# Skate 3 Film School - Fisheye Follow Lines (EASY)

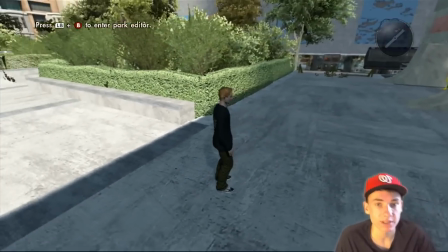0:00 What is going on, everybody? My name is Chris. Today I'm bringing you guys a brand new video.
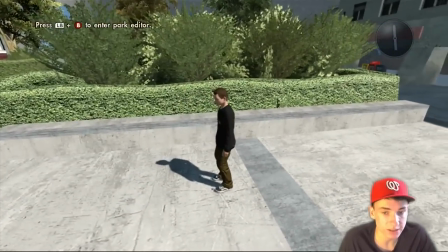0:02 So I'm going to be doing a film tutorial, and it's going to be a basic fisheye line tutorial where I'm going to get a pretty basic line that's pretty universal for a lot of skate parts,
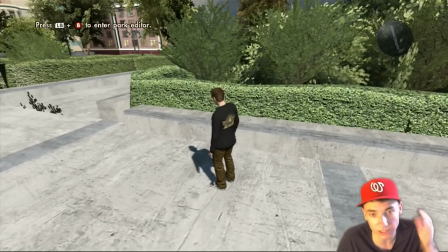0:11 and I'm just going to kind of give you my input exactly what I'm going to be doing and explaining it why it is and how you can make it look as best as possible. And the goal of this isn't to film exactly like me. What I might do is not the most correct way, but it's the way that I believe looks decent enough,
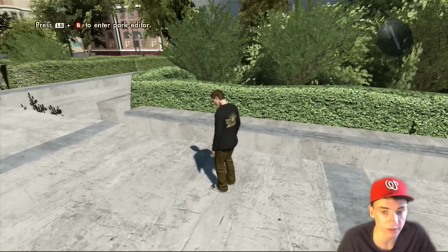0:26 and it's more just to kind of evolve your own filming for when you're making montages and stuff like that.
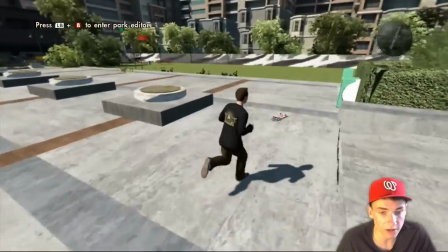0:30 So for the line, I'm just gonna get a trick on this ledge right here. I'll probably do a flat ground trick, and then I'm gonna get a trick down the stair set, and that's just pretty general.
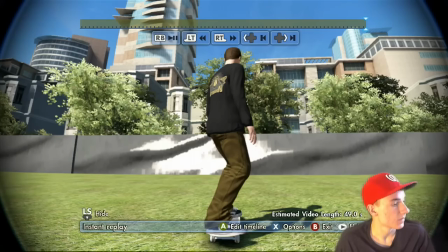0:39 And I'm gonna get the clip, but I'll see you all in jump cut. All right, I do apologize if you hear any little like snoring in the background.
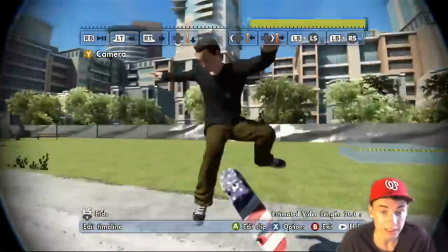0:44 It's my dog snoring. I don't know. So yeah, just to let you guys know if you hear that in the background.
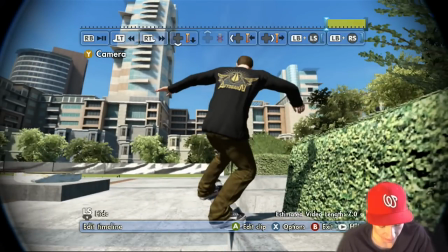0:48 All right, so now I got my clip, and obviously I am on the Xbox, so I'm using LB or left bumper, and this is just kind of skimming my clip down.
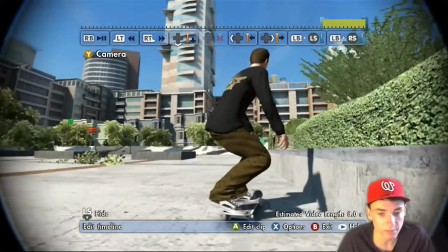0:56 So this is where the timeline is, as you can see on top. Probably should know that before this, but anyways, yeah, that's what I'm doing, just so I marks to stop him getting in my clip.
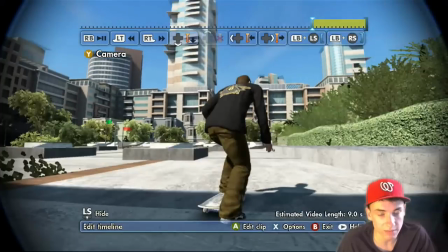1:04 So I'm gonna actually include a quite a decent amount of time before I even get onto my trick, because you know,
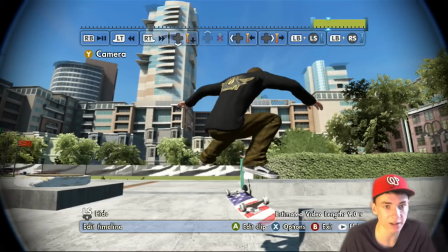1:10 with editing you might want to have you might even be cutting it off where like you'll start the clip right here and then it'll pop his trick,
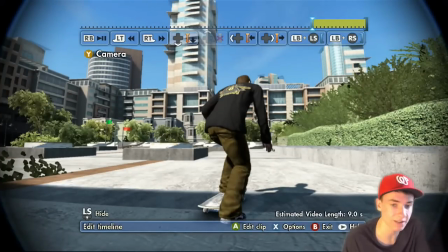1:15 or you might be needing to fill it so you can sync the music in later.
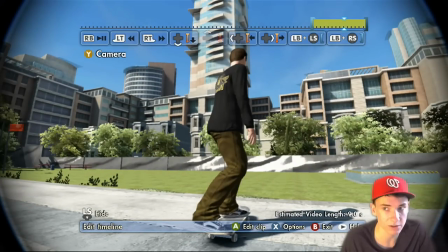1:18 Just have it so you have a lot of footage after your clip starts, no, before your clip starts and after your clip starts, and that's kind of like what I'm doing.
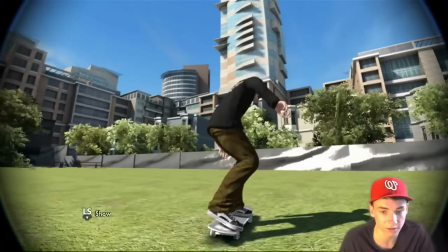1:27 Even though you're probably going to cut it off anyways, it's just good in the long run, because you don't want to have it cut off like right here and then you edit it.
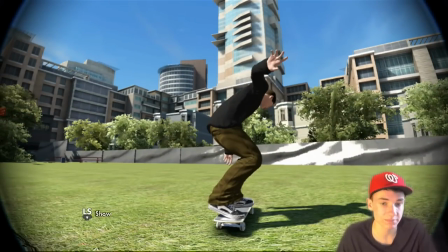1:34 It just doesn't make any sense. It's just kind of to protect your butt.
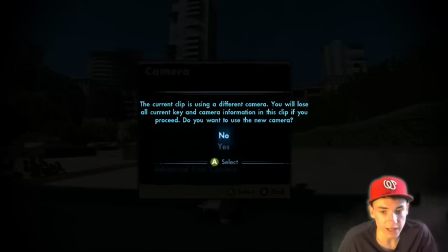1:39 So we're going to use the advanced free cam, and so I mean, I'm just moving over here.
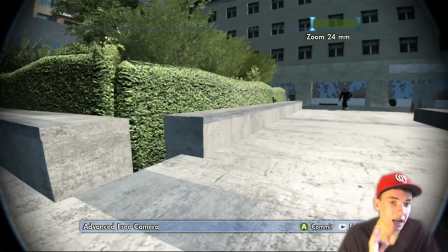1:45 You don't really have to. So we're on 24 millimeters now. I personally like to go a little bit more wider just because it gives that more fisheye look. So what we're going to do is we're going to place a marker at 24 millimeters, move ahead a little bit, zoom in all the way around 75.
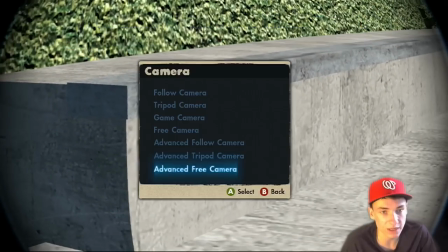1:58 Pretty much, you don't have to go to 75. You just got to zoom in, and then you're going to zoom right back out.
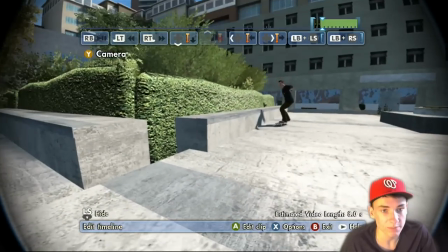2:02 And this is going to be the tricky part. As you can see, it zooms out, and depending on if you go, like if I went to 24, boom, I'll go back to instantly.
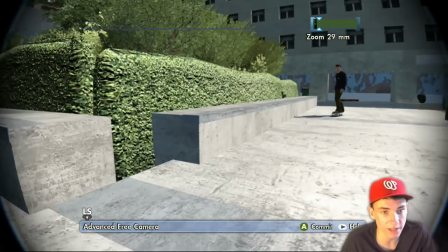2:09 And I don't like 10 millimeters just because it's a little bit more like kind of like a GoPro-ish type thing, and that's not what I'm going for.
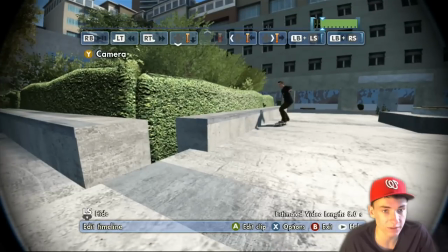2:15 I'm trying to go for kind of like that really nice fisheye, and I used to film, there's 12 millimeters. Personally, for me, I enjoy 15 millimeters.
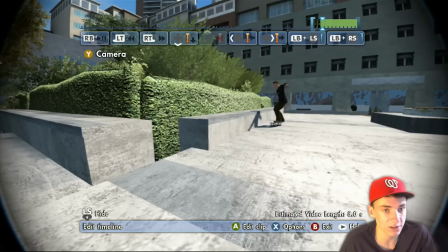2:21 I don't know, I just like it, and but you can always choose your own whatever you want to film with,
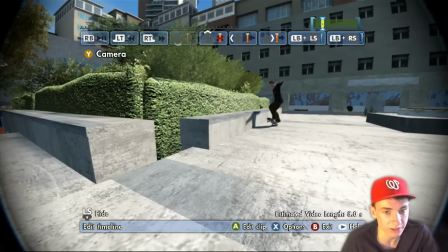2:27 but I recommend 15 just because it's pretty basic, and you can always adjust it to whatever fisheye length you want later. Alright, so now I'm just placing another marker here. We're going to delete this. Actually, we're going to leave that one. As you can see, it's now stationary, and we got our thing.
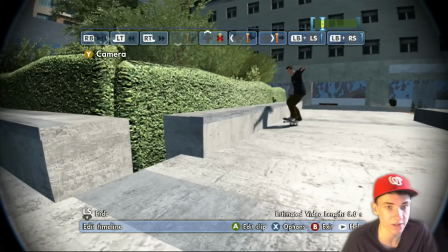2:41 And basically, it's just to protect, because if you zoom in, you can't go back out, and then you got to redo it again, which isn't a pain in the butt. But, I mean, it's not a pain in the
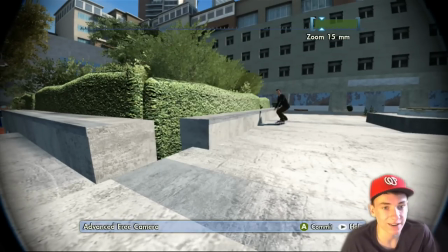2:47 butt, but it's like, you know, it's not, it'll just be another minute out of your day. And so just place a second one just for safety net.
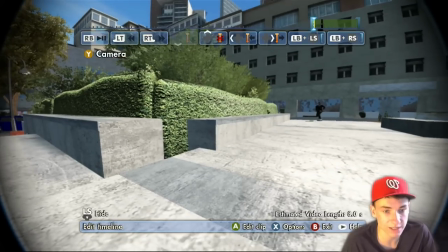2:54 Now, I'm going to see what I did here just so I didn't remember. Alright, so we got a 5.0. And this is kind of a little bit tricky. I probably did a little bit more difficult trick than I would have liked to.
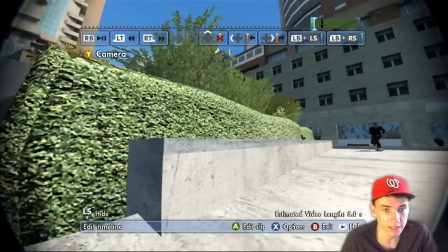3:04 And just because if I was filming it this way, we're going to get the backside of the guy, which it wouldn't be bad, but personally, I don't know.
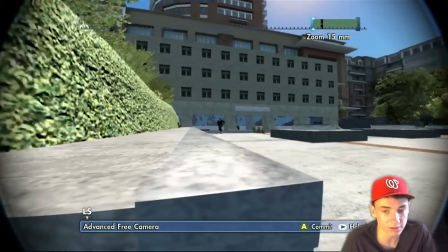3:12 I don't really like that. So I'm going to do something a little bit untraditional.
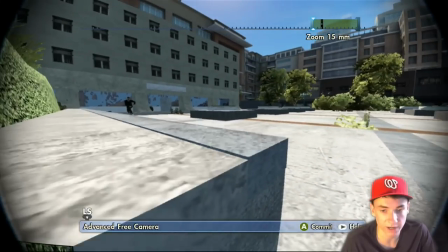3:16 I'm going to put my I'm going to put my filmer right here, and then as he gets on the trick, I'm probably going to move out.
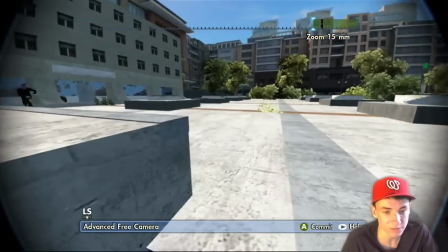3:21 And it's kind of a little bit not realistic, but I mean, as far as they don't know that this ledge is right here, so it's more just depending on which trick.
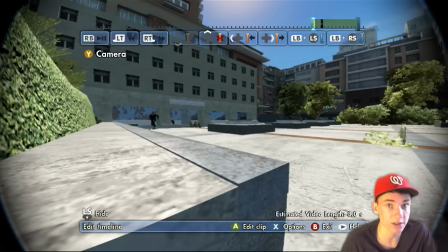3:28 And I guess it's a pretty basic rule of thumb, is that you want your skater to be facing the camera almost all the time.
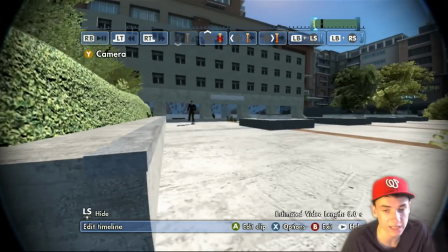3:35 You're not saying you have to, but it just looks a lot better than looking at the guy's ass. I mean, it's like, I mean, whatever.
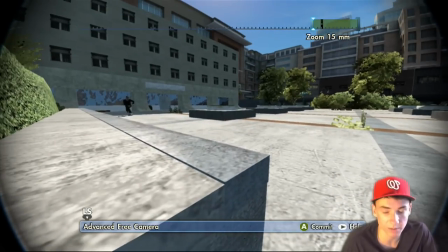3:41 So I'm starting right about here. You know, a little bit above the ledge so you can see my skater, just to kind of make it look tall. We're going to place that, and then we'll kind of move a little bit right there, and then we're going to start moving out just a tad bit, make sure our skater, make sure we can see our skater.
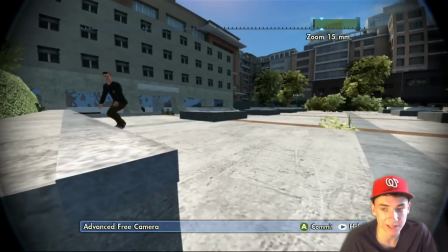3:57 This is a bad example for a ledge, to be honest, but I mean, I don't know, it gets the point across.
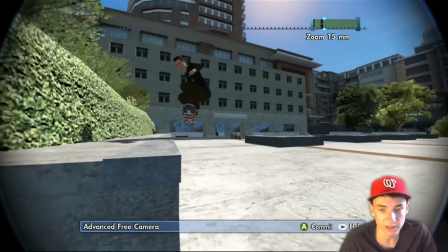4:02 And we're going to start going like this.